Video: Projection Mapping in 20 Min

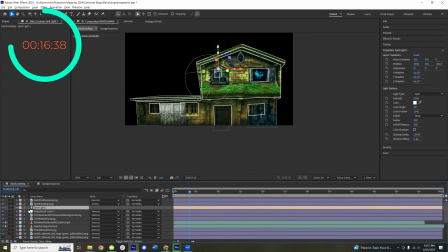16:40 And oftentimes I'll do a base layer one that's not a spotlight for kind of the overall ambiance.
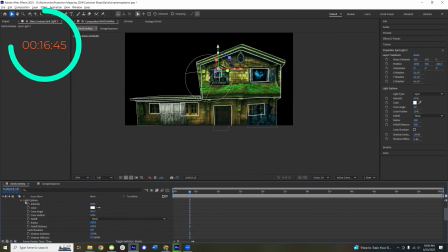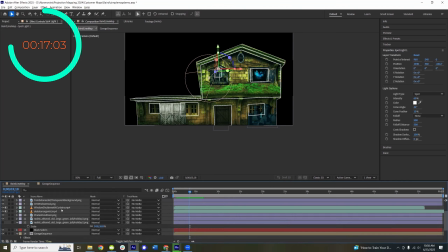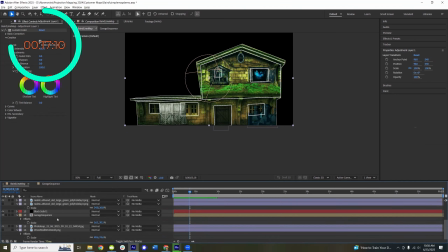17:12 I'm missing something here. I think I'm gonna throw this into a pre-comp because I think it's having a hard time with the settings.
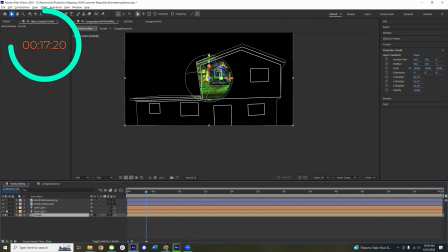17:22 We're going to set this to 3D so the light can actually shine on it. But we should have it off.
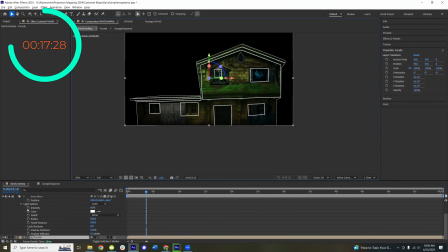17:29 Ah, here it is. That's the option I was looking for. So there we go. Here's kind of the overall ambiance lighting that's just cast across the entire scene.
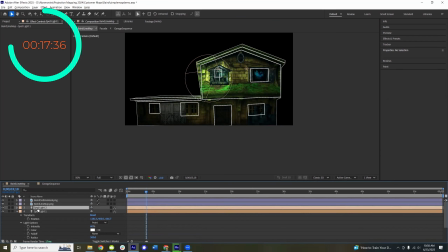17:39 Then we'll do some targeted spotlights on key things where we want to draw attention. So, for example, the garage door, we want people's attention to be there. Let's brighten that up so that you can see it good. Oh, wrong one.
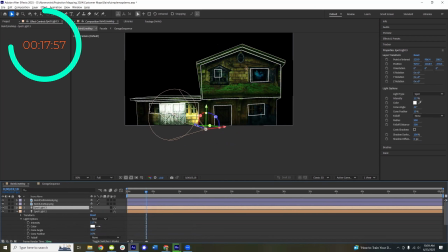18:00 There we go. And then let's also add one on this window.
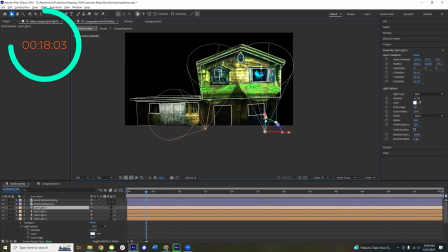18:06 And add one on that window, and then one more down here. And we could shine it on these graveyards like so. It needs to be brighter though.
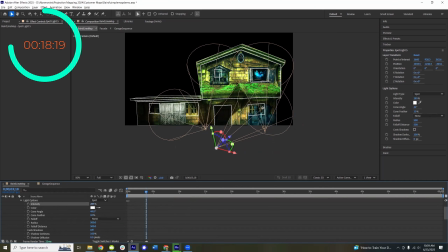There we go. So it looks like we're getting a light cast there.
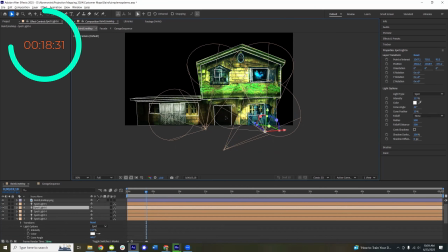18:34 And actually, I want to be able to see the door better too, so let's add one there too. So this just breaks up the uniformity of it. It gives it some depth and some texture to have the lighting like this. Oh, there's our little quick and dirty show.
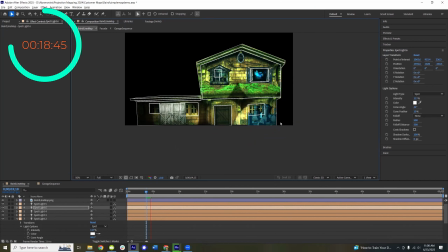Takes a little bit to render this out, but you get the idea. Maybe I will pause the video here and render this out so you can see what the final product looks like.
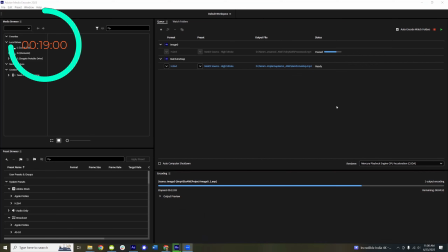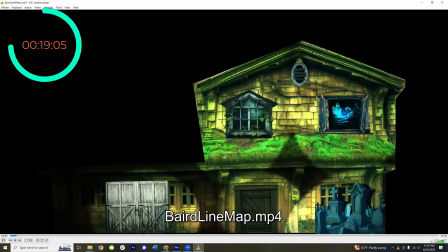19:09 Okay, we rendered that out, and let's see how things look. So, like I said, I'd probably add a frame around this garage door and maybe drop shadows on these windows too to make them look like they've got some depth in 3D.
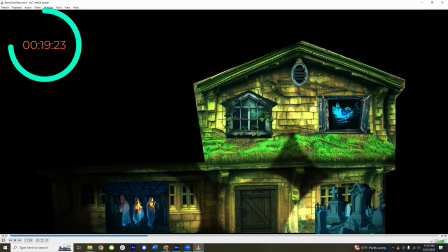19:27 But to show what can be done in a very short amount of time,